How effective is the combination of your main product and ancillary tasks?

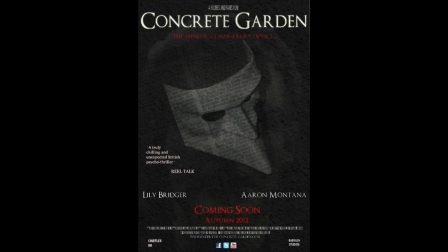one simple technique of making sure that all our products sort of had the same vibe was choosing the same text.
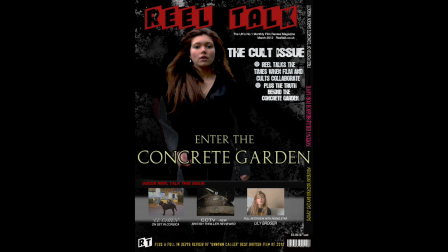We got a font off a site called thefont.com, and we chose an Augustus text, as you can see on the last poster and the film magazine right here. We've changed the styles, but kept the same font size on most.
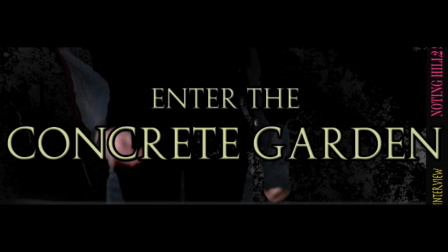Here you can see more in depth that we've embossed the text and created a different filter within the text.
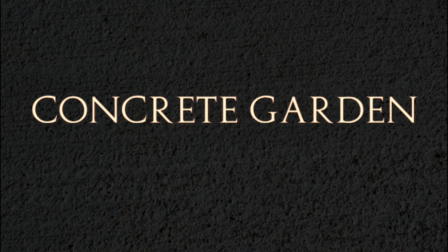This allows the audience to react in a similar way every time they see the text. Having this consistency allows all our products to relate with each other and create an overall sort of iconic image using this text.
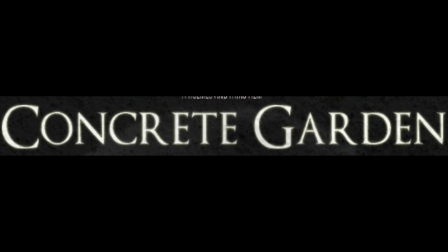Here's just a close-up of the one we used on our poster.
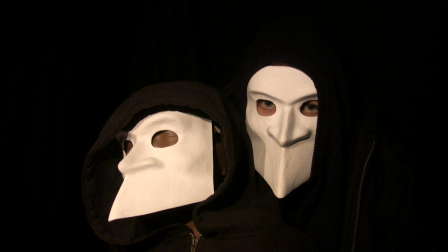We wanted the mask to have a different feel going throughout all our different texts. Here in the film, we've had a duplicate image of both people.
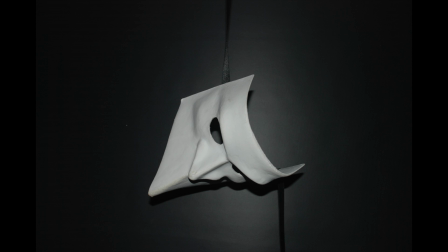Here, the eyes shown in one, the eyes shown in a different one. Here you can see it's just the mask on their own,
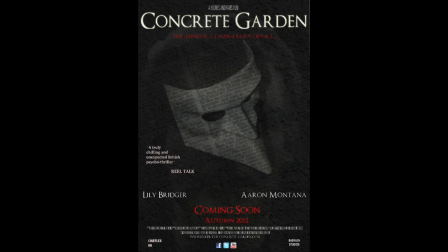and it's kind of quite eerie and seems like it's hung up.
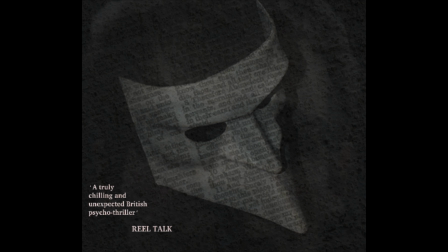Here's what the image eventually looked like after that, and here's the close-up with the text laid over the top. Here you can see we've layered biblical text over the mask. Challenging the Bible was a theme we wanted to keep consistent throughout our film.
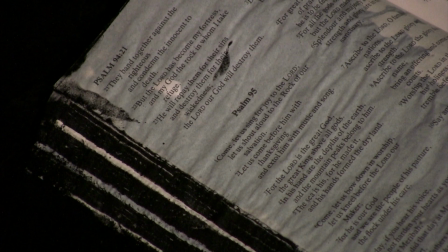Again, we can see the destruction of a Bible here and the close-up of Psalms. Also, the pagan logo was used in relation to this theme.
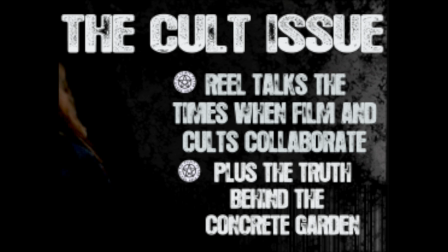We subtly integrated this theme by having a cult issue in our film magazine.
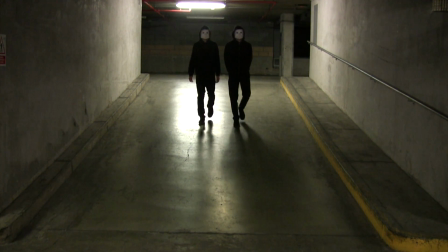Throughout all our products, we used the element of urban decay. We chose this inner city car park as it was a dark, derelict underground space.
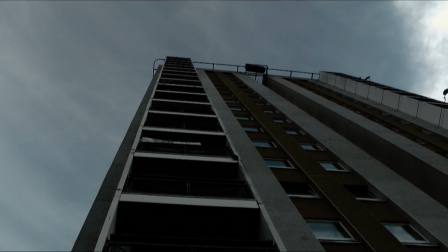We also used this location in Stockwell as it gave the feeling of overbearingness and entrapment.
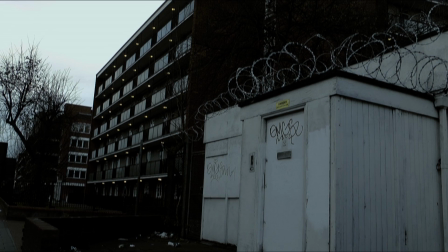Another convention of psychological thriller trailers is the use of bleak filters such as grey, which we used after we filmed these shots on Final Cut Pro.
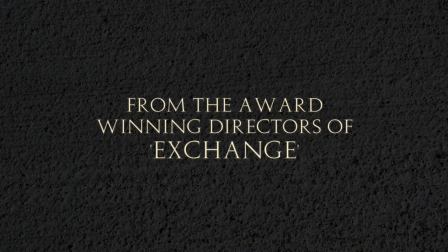To add to this atmosphere of urban decay, we used the concrete-looking texturised background on our text slates on our trailer.
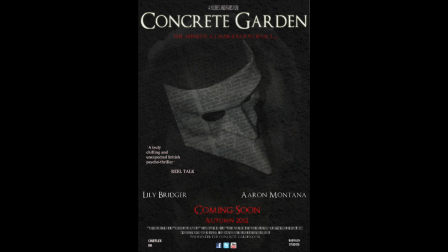This texturised background was also used on the film poster to link the product.
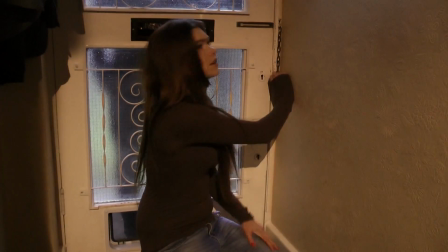In establishing genre, we wanted to make it clear to the audience that this film was a psychological thriller.
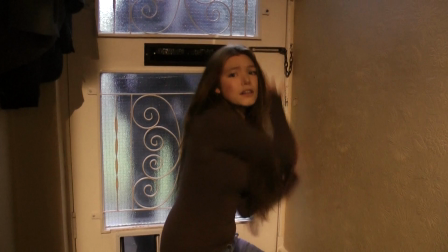We did this by showing a vulnerable main character and a masked, faceless villain.
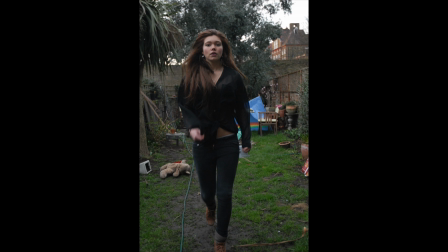We also wanted to establish genre in our other products, such as the magazine cover, where the main character, the girl,
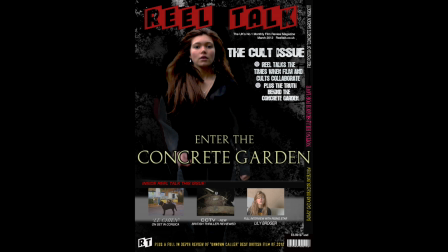is shown running away from something, supposedly the masked figure, which is a convention of other psychological thriller posters and magazine covers. The shot of the girl running also shows that she has a fearful expression on her face, suggesting a thriller or horror type film.
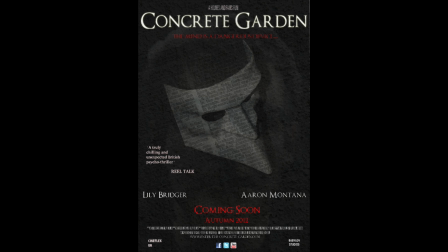For our poster, we decided to take a different approach with the use of the mask instead of the girl as a central image. This relates to our trailers. The main antagonist in the film wears a mask. The poster also links to the trailers. We can subtly see the male lead in the background. We also placed a film magazine review of the film on the poster.
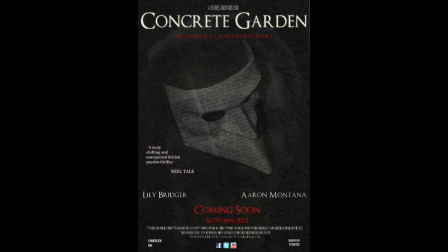Not only is this a convention, but it also helps to clarify the genre of the film. The colour scheme in the poster, red, black and white. The poster is also a conventional psychological thriller poster.
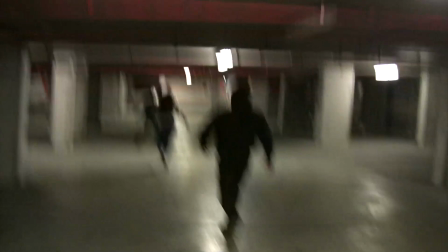Dark and mysterious. Red in particular is used as it suggests blood and therefore fear. This colour scheme is used throughout all our products.
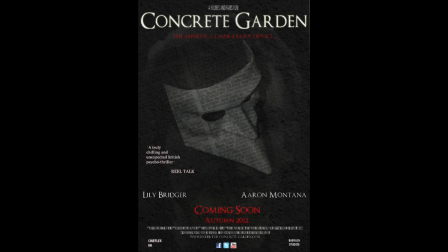The tagline of the poster can also be linked to one of the text slates of the trailer. This tagline is very suggestive and portrays a psychological element to the film.
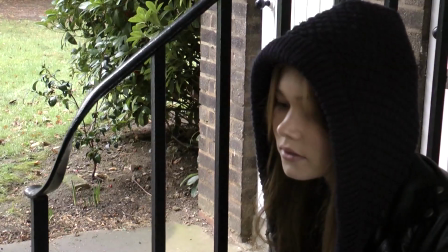In this director's commentary, we've managed to see the different themes that interrelate throughout our products.
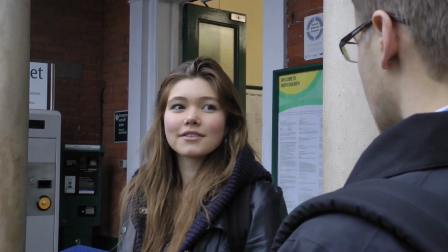That being text, biblical meanings, urban decay, location, genre, and colour.
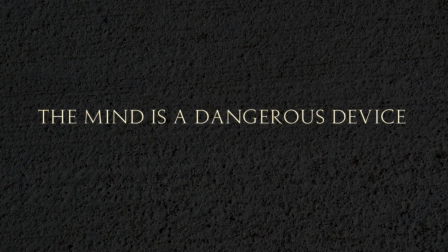As shown, you can see the common relationships that are bridged between all our different texts, our poster, our film magazine, and our actual trailer.
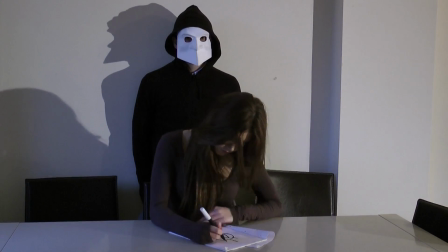We believe the combination of our texts have been very effective. Sometimes we do combine them, but sometimes we don't need to because we feel that would be more of an effective technique.